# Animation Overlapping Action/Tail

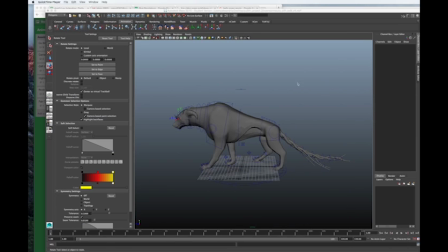Hello, my name is Corey Ross. If you follow my channel on YouTube, you know that I'm really a rigger, not an animator, but I've been working on my thesis film, which is about this character here called the Kusith, which is a Scottish mythological fairy dog.
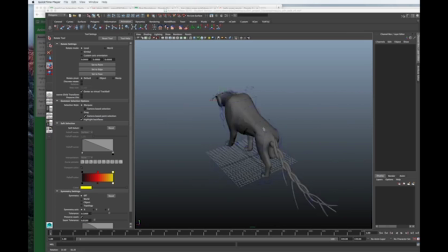And a couple of my animators have had some issues with animating the tail. So this character's tail is like a braid of vines. So it's not really an anatomical tail. Um, we want it to be a little more whip-like, like a vine.
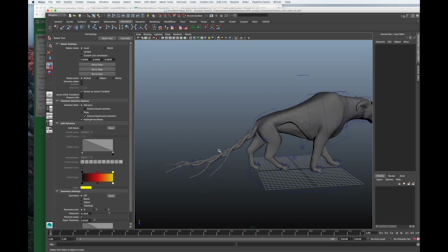But since it is connected to a creature, we want it to be convincing as well. Um, so really, it is a lot about getting nice overlapping action down the tail in walk cycles. So I figured since some of my animators had questions about it,
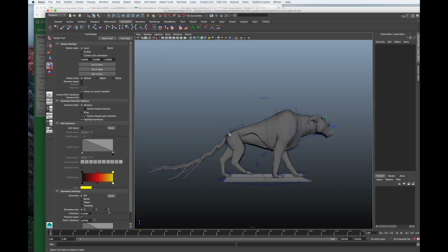I'd record a video and might as well post it here on YouTube as well, in case other people would like to learn a little bit about overlapping action. So again, I'm not an animator. There's probably this might not be the best way to do it, but it is my way of doing it.
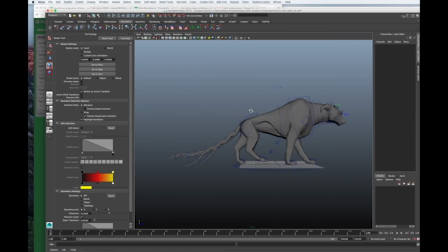And I should also say that a lot of animation, especially when you get into character performance, is about posing, and you're telling your story and your character's motivation through posing. And then animators add in-betweens and spline it. This is not about posing.
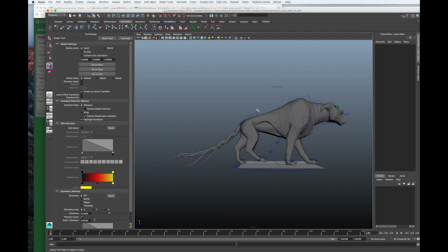This is just about overlapping actions. So these poses aren't going to, we're not going to focus a lot on poses or getting really a dynamic pose. It's just about getting a convincing overlap in the tail. So I'll go ahead and get started.
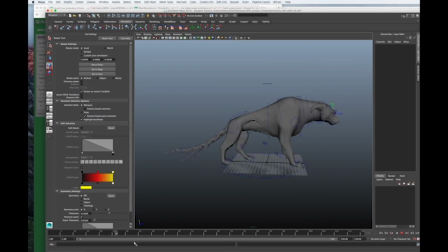What we have here is a walk cycle. I'll just let it play for a little bit. So this walk cycle I did not animate. One of the animators in the film, Eva, did this walk cycle. When it stops at frame 80.
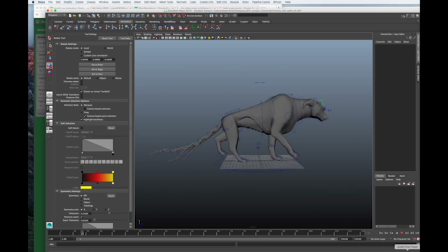So we're really only going to be worried about up to frame 80. I just have it bumped out, and you'll see why we have it bumped out, because we're going to need to see frames beyond it, because I find that having it bleed a little bit past where the animation stops makes it a little bit more convincing.
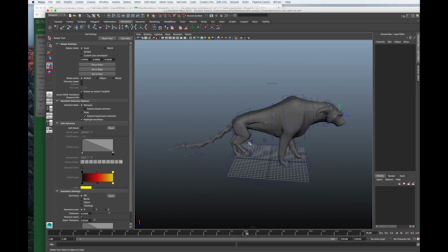So this walk cycle will be in a shot in the film. So let's just get started real quick. So if we play it again, and I'll just go to 80 so we can loop it, you can see there's a little bit of movement in that tail there.
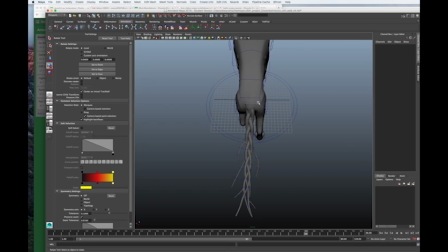But really, it's not animated. It's just inheriting transforms from the hips, right?
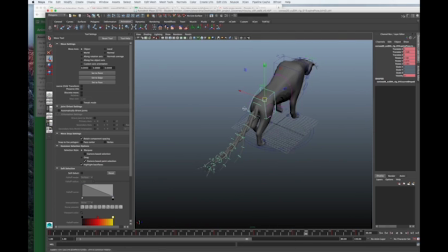So that's kind of fun. So we want the rotation of the hips to drive overlapping action down the tail. So we'll set our first pose, and what we're going to do is we're just going to key one controller, offset the same animation from that one controller down the line.
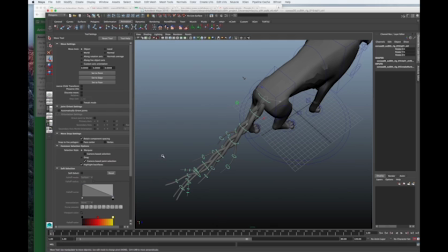And like an offset in the graph editor is kind of how you can tell if you've got overlapping action or not. And then we're going to clean up some of the poses to really help sell it. So first I'll start by setting my initial poses.
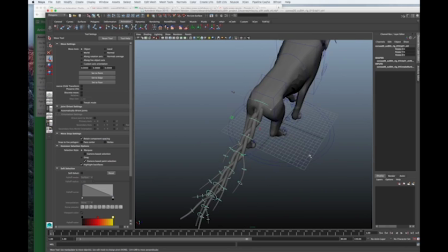So in this frame 1, this right foot is almost on the ground. So that means that these hips here are rotated forward on that side. And I actually want the tail to be lagging a little bit behind.
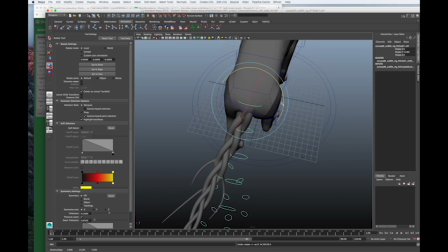That's weird. I really want the tail to be lagging a little bit behind. So that's why I'm going to have it start counter to the foot. So this is overlapping action. It doesn't move in the same way that the hip is rotating.
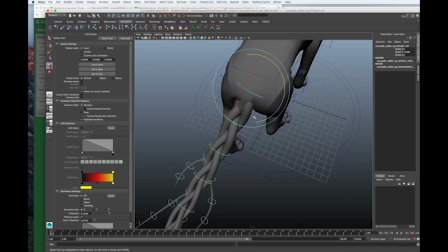It's moving offset to it. And that'll become evident in a moment. It's like if you cracked a whip, the whole whip doesn't move when you move your hand. It starts a little bit at the end, and then it wraps all the way down.
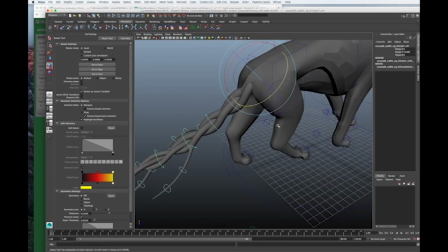So we're going to offset it a little bit like that. And I'll key it, ask to key it.
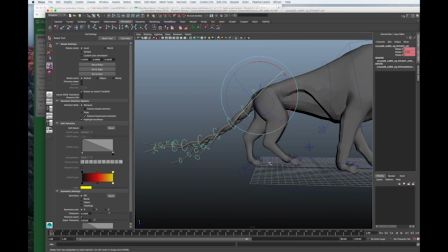And I'm going to scrub along the timeline until this pose is switched and the right foot is almost, or the left foot is just about to touch the ground. Great.